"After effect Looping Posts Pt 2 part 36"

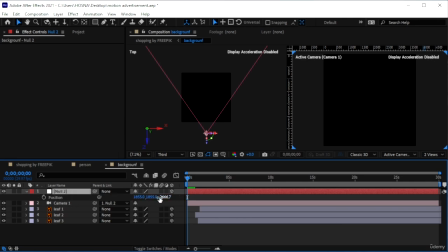2478s
And then here we're going to go to P and turn on a stopwatch, move in, I guess 13 or 15 maybe, just in case, and just move in with the Z value.
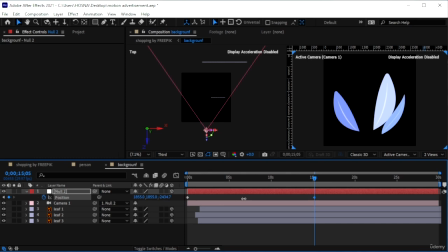2494s
So you can see we have nice little space. I'm going to go until we reach the center, until we get a white screen.
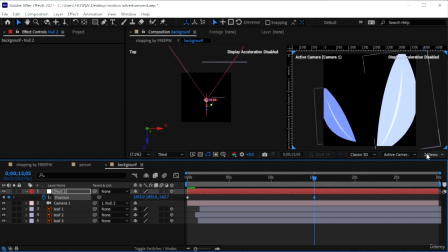2509s
You can see we're moving forward. I'm going to turn this to one view. We don't need that anymore.
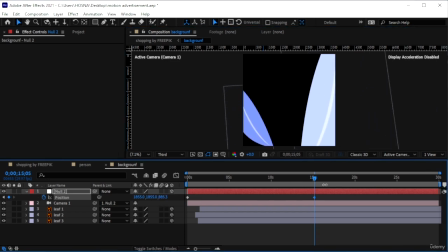2515s
Go in until we are not seeing the leaves anymore.
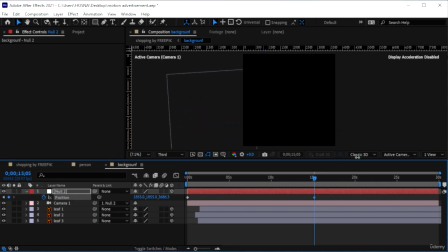2522s
Just a little bit more. Alright. So we have this.
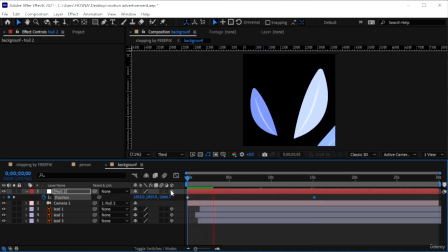2527s
Nothing happens. We get the leaves. They appear. Do a little dance. And we're slowly making our way in.
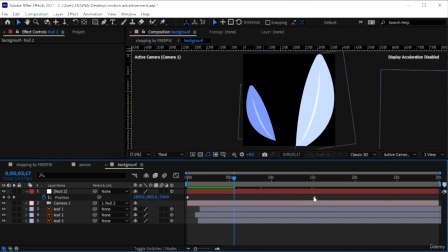2536s
Although, because the animation stops around 13 seconds, I'm going to speed this up a bit.
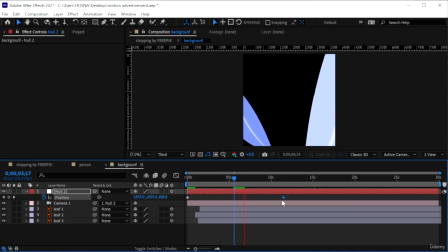2542s
So we're moving in faster than the rest.
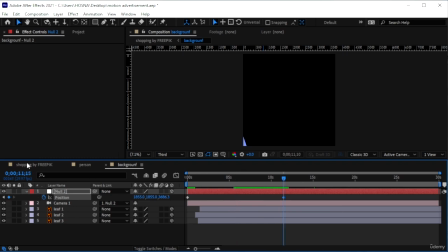2553s
Alright, so let's go back here on the layer. Just have a look at what we have.
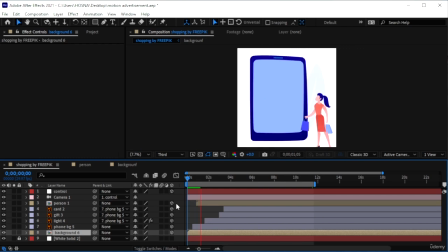2566s
Got the phone, we got the other things, the leaves, and everything is going accordingly. You can see the leaf is down there because we created that parallax effect. And it's just a fun little animation.
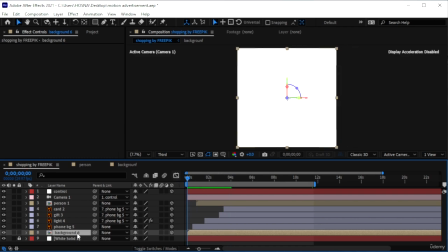2587s
I will, however, get a position keyframe for background. It's a little too high because I'm seeing the ends of the leaves.
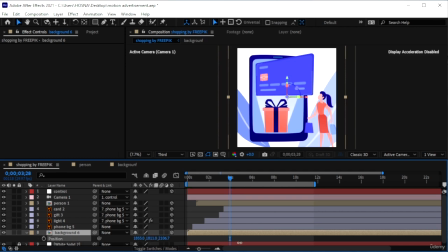2597s
We're just going to bring it down a little bit, down, not up, because I don't want to see the bottom of the leaves.
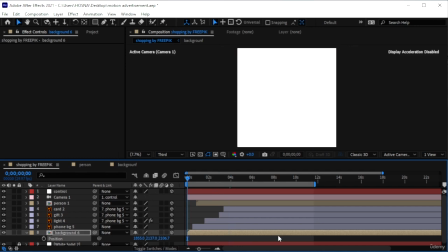2605s
I'm going to let this render.
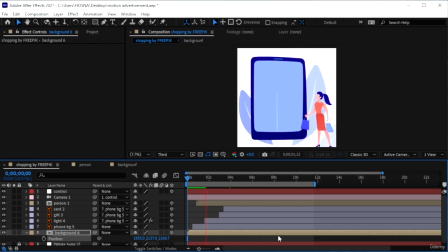2609s
And then because we made, we're kind of slowly moving in towards the center of our animation, which is a white screen, it leaves us a perfect opportunity to maybe write in a message on the white screen after all of these guys have disappeared.
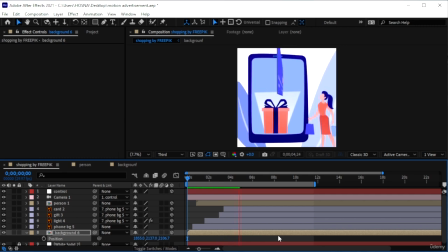2629s
Write maybe the name of the bank that is offering this magical card. You can write something else, and because we added a kind of a appearing element and transition to all of the layers.
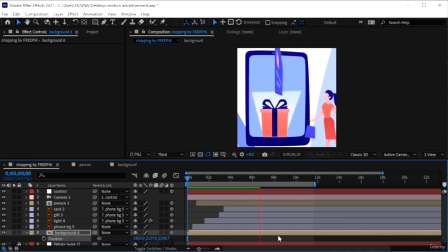2648s
So we start with a white screen. After the video is done and after the text fades away, it's going to loop because we added that appearing animation in the beginning of the work.
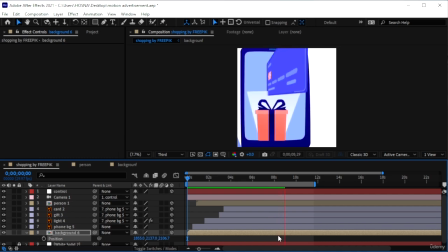2664s
I'll explain and show you what I mean in a second. Right now I'm just waiting for this to render so I can show you guys what we did.
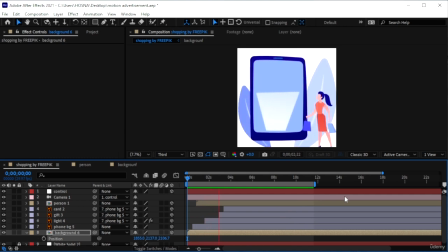2674s
There it is. Everything appears. We're having a nice little flower moment.
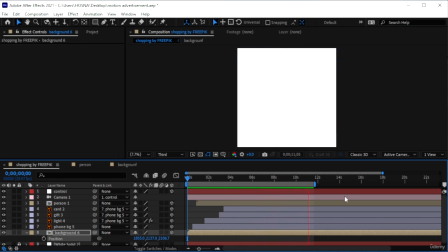2683s
Like so. I would have to slow down the background because the leaves are not there once we finish.
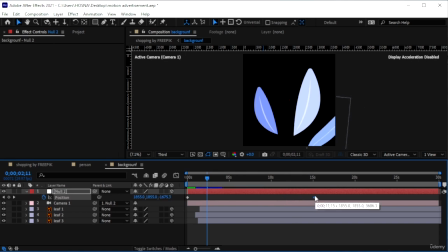2691s
So add this to like 15. I forgot to easy ease these guys.
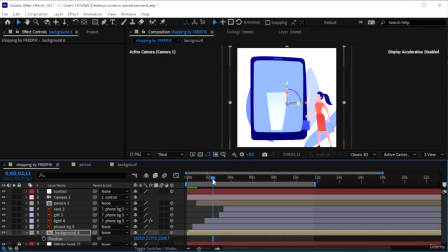2700s
F9, and once I come to the end,
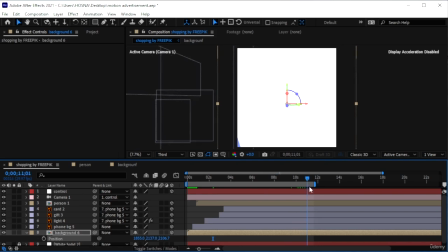2707s
they should be...
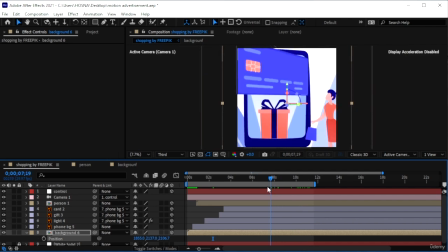2712s
Alright, so I'm going to make the phone disappear faster so I can get some leaves before they go. Go to phone, position, and just grab these guys here.